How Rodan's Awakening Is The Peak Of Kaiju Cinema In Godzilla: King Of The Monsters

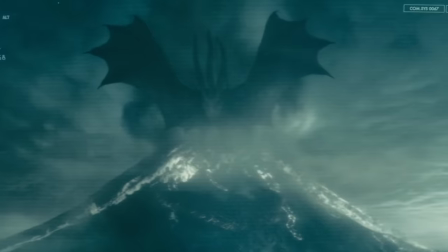Rodan finally returns and bows to Ghidorah, cementing him as the new King of the Monsters in the wake of Godzilla.
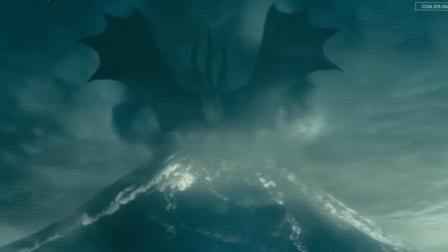This is the final twist of the knife in the gut of the viewer as the title has now been
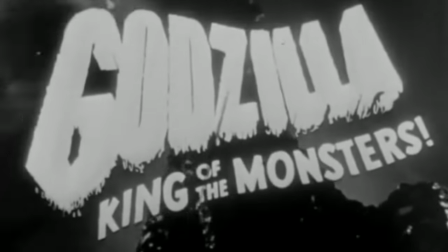stripped from Godzilla who first earned it in 1956 and given to his all-time rival.
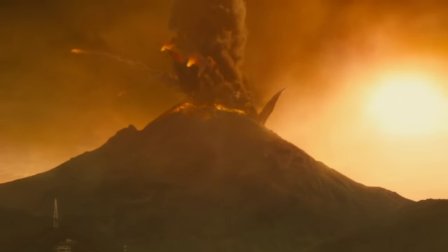The entire scene utilizes fanservice like this as a tool rather than as a crutch incredibly well with loving tributes all throughout.
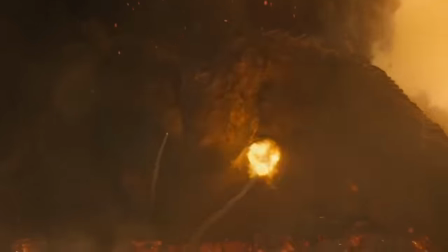Throughout the entire sequence, the characters have been on a losing streak. Every single time they gain some ground, something else happens to set them back even further.
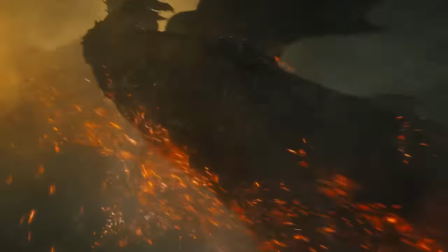While showing the escalation of stakes and driving characters to further degrees of desperation is an effective tool,
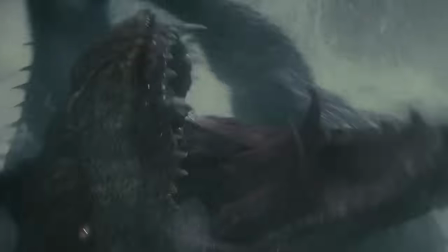if it isn't balanced against anything, it can become dull and burn the audience out. And so we arrive in China for the final statement of the sequence.
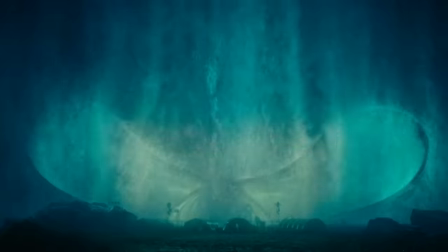Mothra's rebirth is handled with so much majesty and grace and provides the viewer with a new sense of hope.
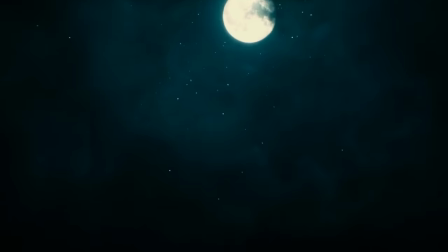It raises them up and is the perfect counterstatement to the violent eruption that was Rodan's awakening.
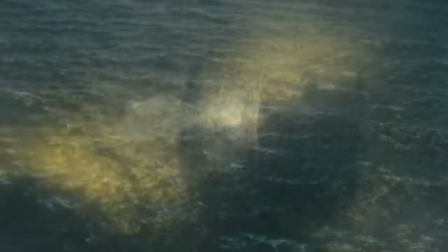Just as we enter the second half of Act 2 and we have lost one of our heroes, we are introduced to another.
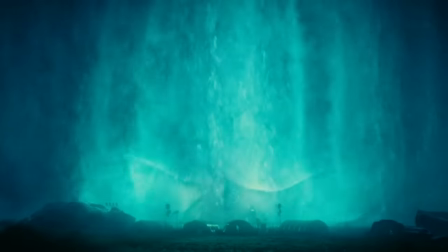Hope is reborn and we see Ghidorah still has a challenger who will be able to help.
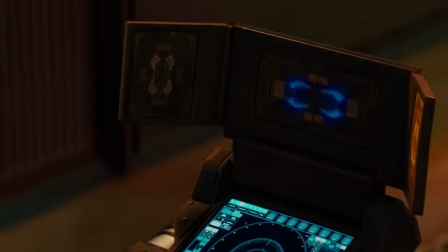Rodan's Awakening sequence in Godzilla King of the Monsters kicks off what I believe is one of the best sequences
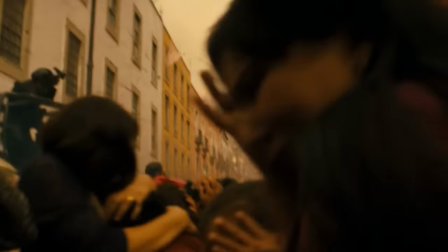in the history of the genre and something so effective that it can work as a short film in and of itself.
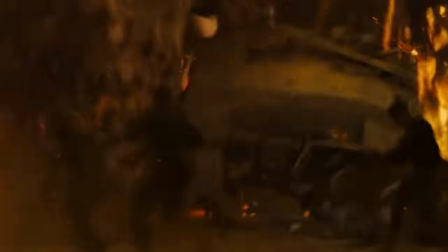It's got a beginning, a middle, and an end that are all very satisfying.
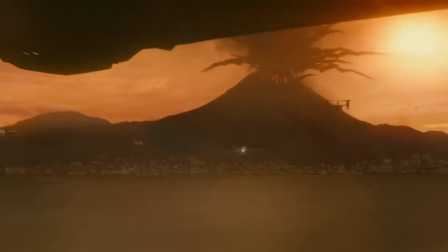It's a dynamic and complex set of scenes that takes the audience on a journey through all of what makes kaiju films so great.
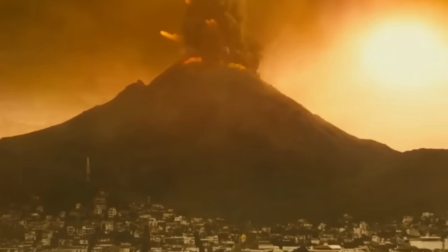We see the human scale and fear needed to make the Titans so enormous. Rodan's Awakening is treated with majesty and horror at the same time.
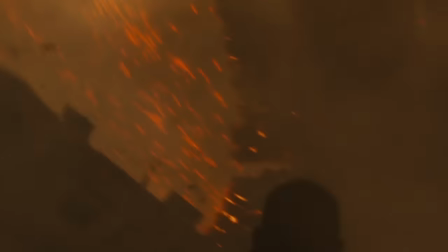The following city destruction kicks off an epic battle that takes the viewer from the ground
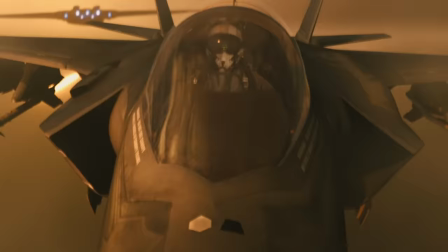to the sky and evolves from a man vs kaiju to a kaiju vs kaiju conflict.
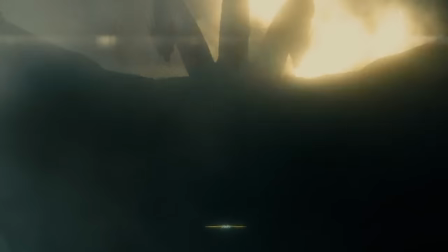The threats are constantly increasing and coming in new forms that introduce ticking clock elements of suspense and heighten the themes of the movie.
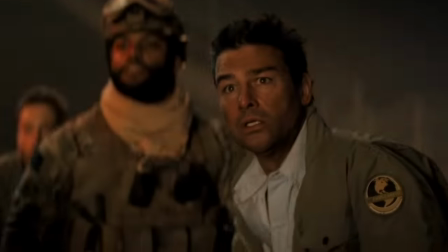Familiar faces return time and time again and add a new level of intensity to the drama unfolding,
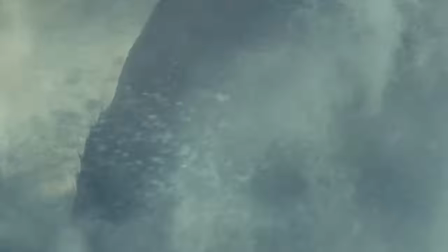and the characters are constantly forced to make hard choices that reveal more about themselves, each other,
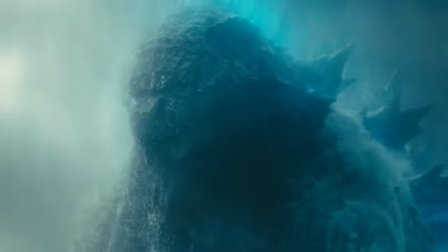and their relationships to the Titans and to Godzilla. And the entire thing is just so kick ass.
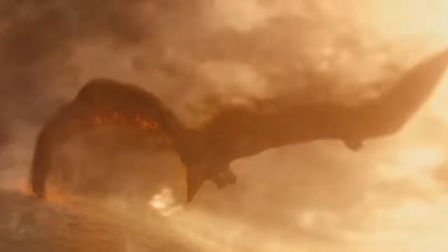Whenever I think of the film, this is the sequence I think of, and it's no wonder that this sequence earns so much praise when people discuss this movie.
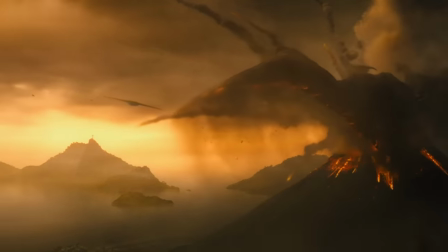Rodan's Awakening is fantastic because it represents the best of both worlds and shows how kaiju films can be dramatic,
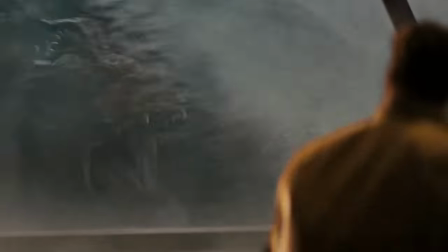moody, and terrifying, while also being exciting, fun, and full of hope. Thank you guys all so much for tuning into this one. This is actually the second time I've had to record this because the audio got corrupted. So that was a big F in the chat moment for me. I really appreciate all the support I get on these videos and I hope you found this interesting. I would love to hear what you think the perfect kaiju sequence is down below. What are some of your favorites? By the way, this isn't my number one favorite, nor are these the only ingredients that I think can be used to create the perfect kaiju sequence, but I'd love to hear what ingredients you think go into it and what your favorite kaiju sequences are throughout the entire filmography of the kaiju genre. I also just loved this Rodan sequence and wanted to give it its flowers because it's so great. The Mass Awakening as a whole is such a great moment in the movie, but the Rodan thing in particular I wanted to give a highlight because Rodan deserves some love. I know some people were disappointed in the fact that he wasn't stronger in the scene, but you know what, that ultimately doesn't do anything for the movie overall. All it does is drag the drama out a little longer, so I get why they didn't extend the fight with Ghidorah.
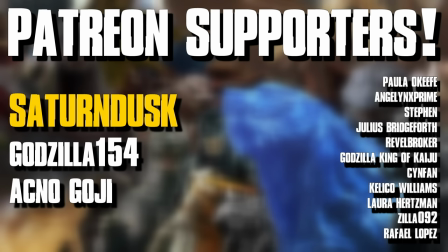my patrons over on patreon if you want to support the patreon you can use in the link of the description below i really appreciate all the support i get over there and by supporting the patreon you are directly supporting this channel and making sure that i can keep making videos like this for you guys thank you so much for watching i hope you enjoyed i will see you guys next time for the next one d-man out